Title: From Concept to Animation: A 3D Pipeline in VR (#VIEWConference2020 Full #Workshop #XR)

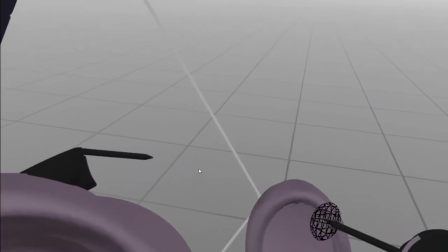(36:26)
And the smooth tool with the erase tool coming into play there, that's a really standard technique of mine.
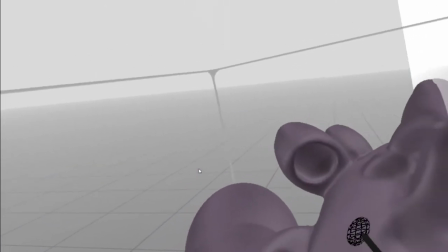(36:33)
It's a slippery slope because as you can see,
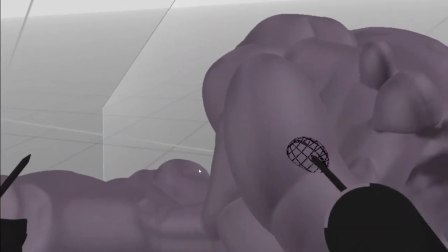(36:35)
some parts of the head there are starting to veer very close to that blobby thing that I was talking about.
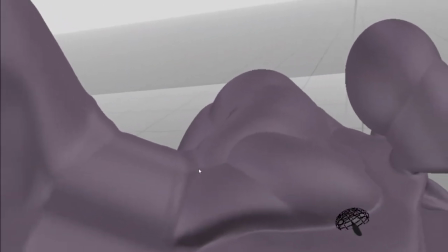(36:44)
So as I run the smooth tool around here,
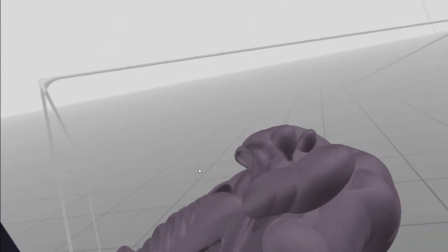(36:47)
I'm sort of thinking about the extremes of where the flesh and the skin are sort of coming together.
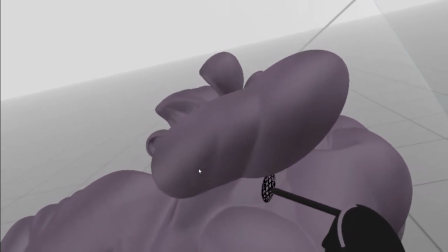(36:54)
So I put in the smoothing where it kind of makes sense, where the forms would blend.
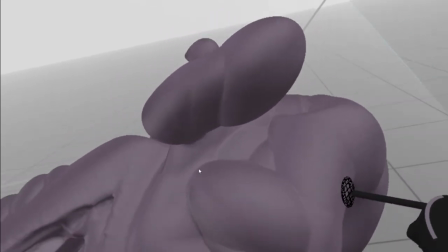(37:00)
But I'm keeping sort of the hard edge and the intersection much more visible in other parts.
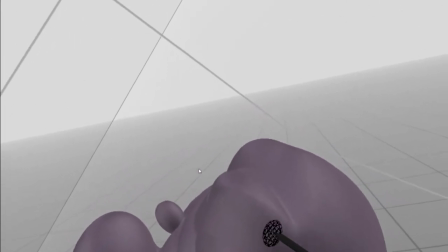(37:04)
So it feels like there's pieces of flesh coming together. What helps here, of course, is that this is a fantasy creature.
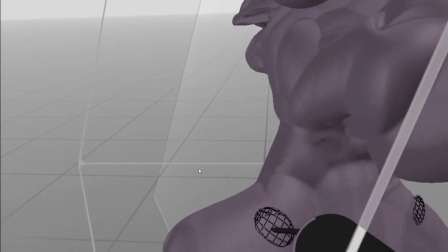(37:11)
So I do have some room for, you know, creative license and a bit more sort of take some liberties with the anatomy of it all.
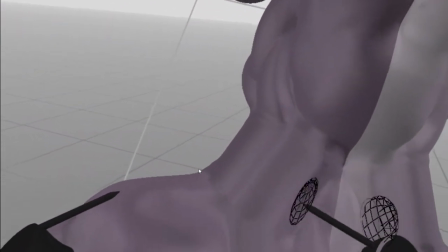(37:19)
But it's still got to be recognizable, right? It can't be so abstract that you can't tell head or tail of it here.
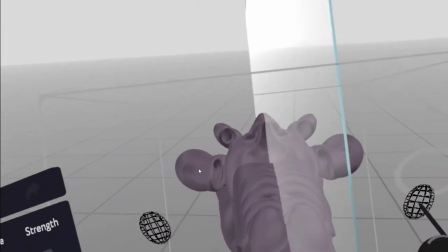(37:26)
But even at this early stage, I'm only sort of 10, 15 minutes into this sculpt,
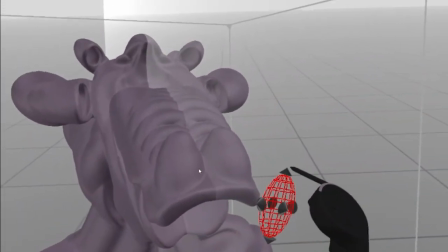(37:31)
and I've pushed and pulled the form all around into the general profile and bust of the character.
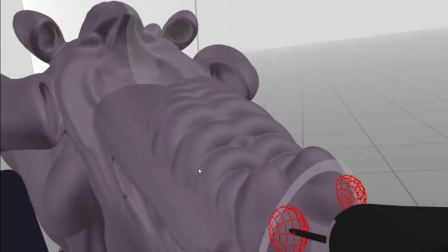(37:39)
And it's reading. It's reading as it should. It's got sort of touches of the creatures I've been referring to.
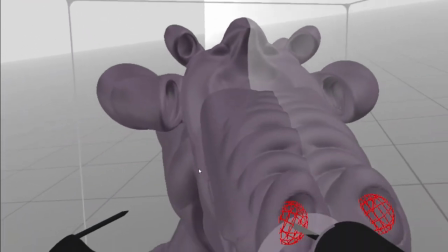(37:47)
and I feel like I've mixed in enough variety but also keeping
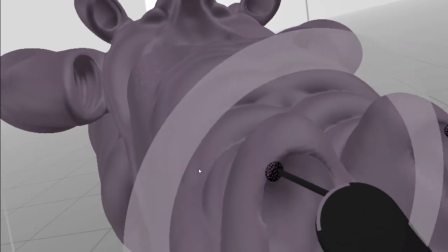(37:54)
things looking sort of holistic and connected there he's
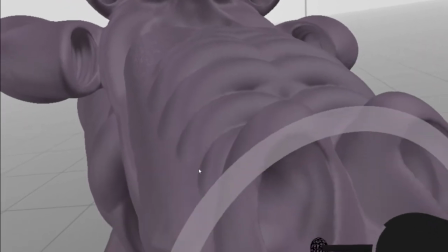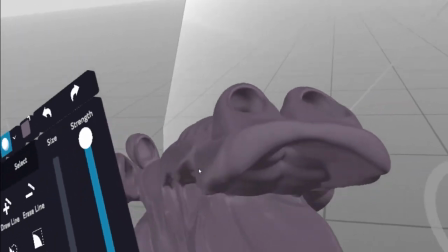(38:08)
got quite large nostrils there and
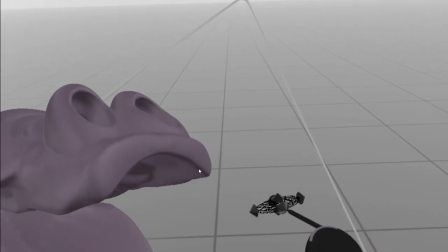(38:11)
as I've been sculpting there's something I didn't think of before I started was you know what's the
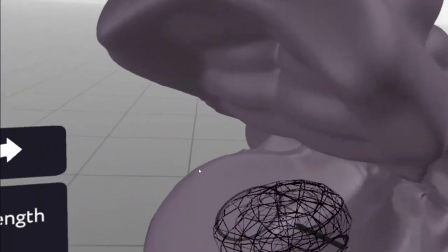(38:17)
what's the inside of the mouth gonna look like how much detail do we want in there so
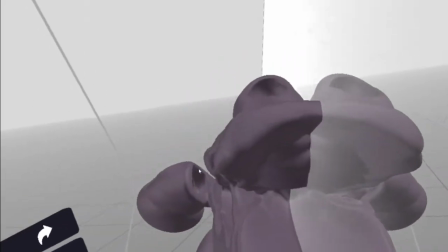(38:22)
here I'm using the same sort of oval tool and seeing you know
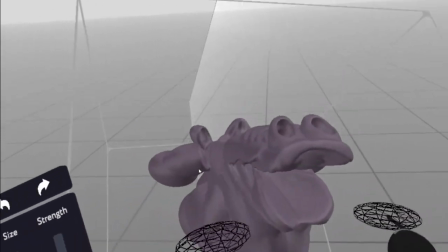(38:27)
can I get away with sculpting a shape and they're using the same tool for for
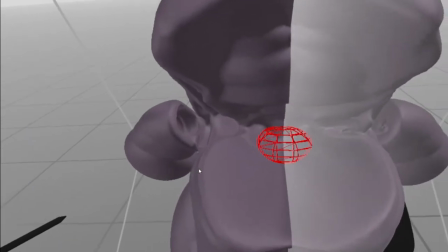(38:32)
consistency and sort of a cohesive feel to it but not not end up getting
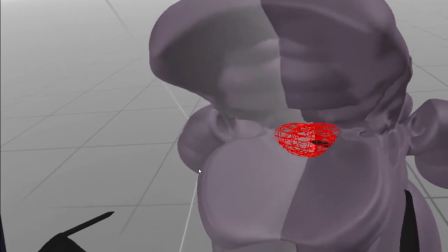(38:38)
too repetitive and this is where you know using a combination of just stamping down a clean
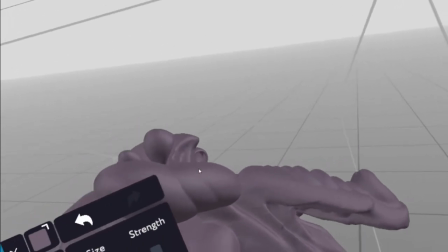(38:43)
shape and drawing continuously you know switching
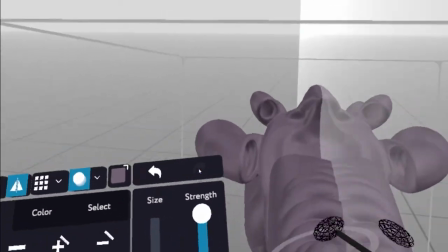(38:48)
between those appropriately can can really help um can really help bring that variety
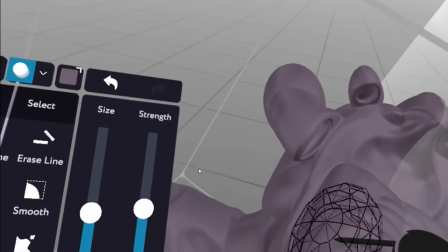(38:55)
so now that i've seen how big i want the tongue to be in there it sort of made me think okay while
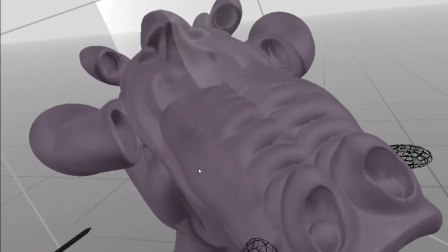(39:01)
i ponder that i'm just gonna go over to this other side and add some more uh touches
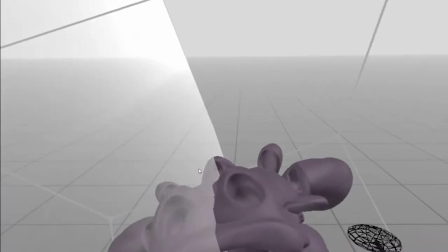(39:06)
that i um that i remember from the from the script so you know the scent glands
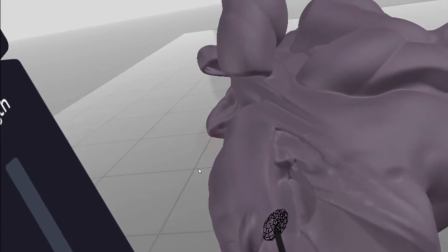(39:11)
in addition to the to the nostrils that he has at the end of his
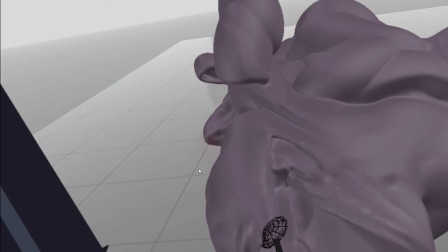(39:15)
snout he's also got these other scent glands that are much
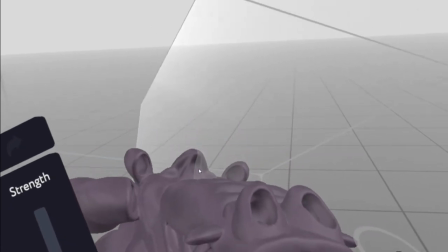(39:21)
more sort of finely attuned to to what's going on in the
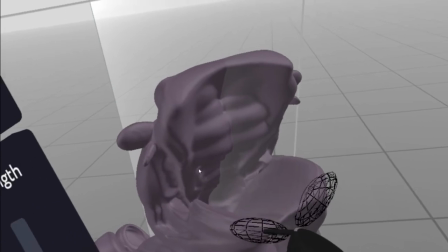(39:25)
world and that's another fun thing that you know when you come up with these fantastical stories you can have a ball
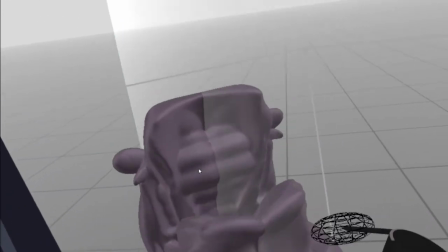(39:32)
with with these things and especially with comedy you know the slightly absurd and ridiculousness of it all is is part of the fun.
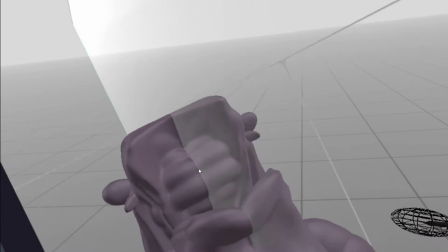(39:39)
So that's one of the reasons why I thought, okay, yeah, I'll take on this project
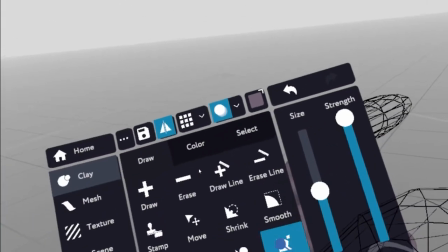(39:48)
and see what we get to because it's got enough leeway that,
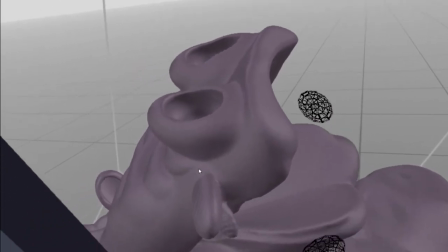(39:53)
you know, it keeps it interesting and fun without getting too bogged down into hyper real stuff,
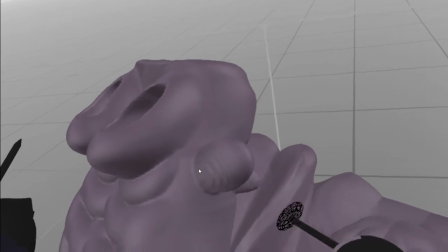(39:59)
which as I say is not my strength.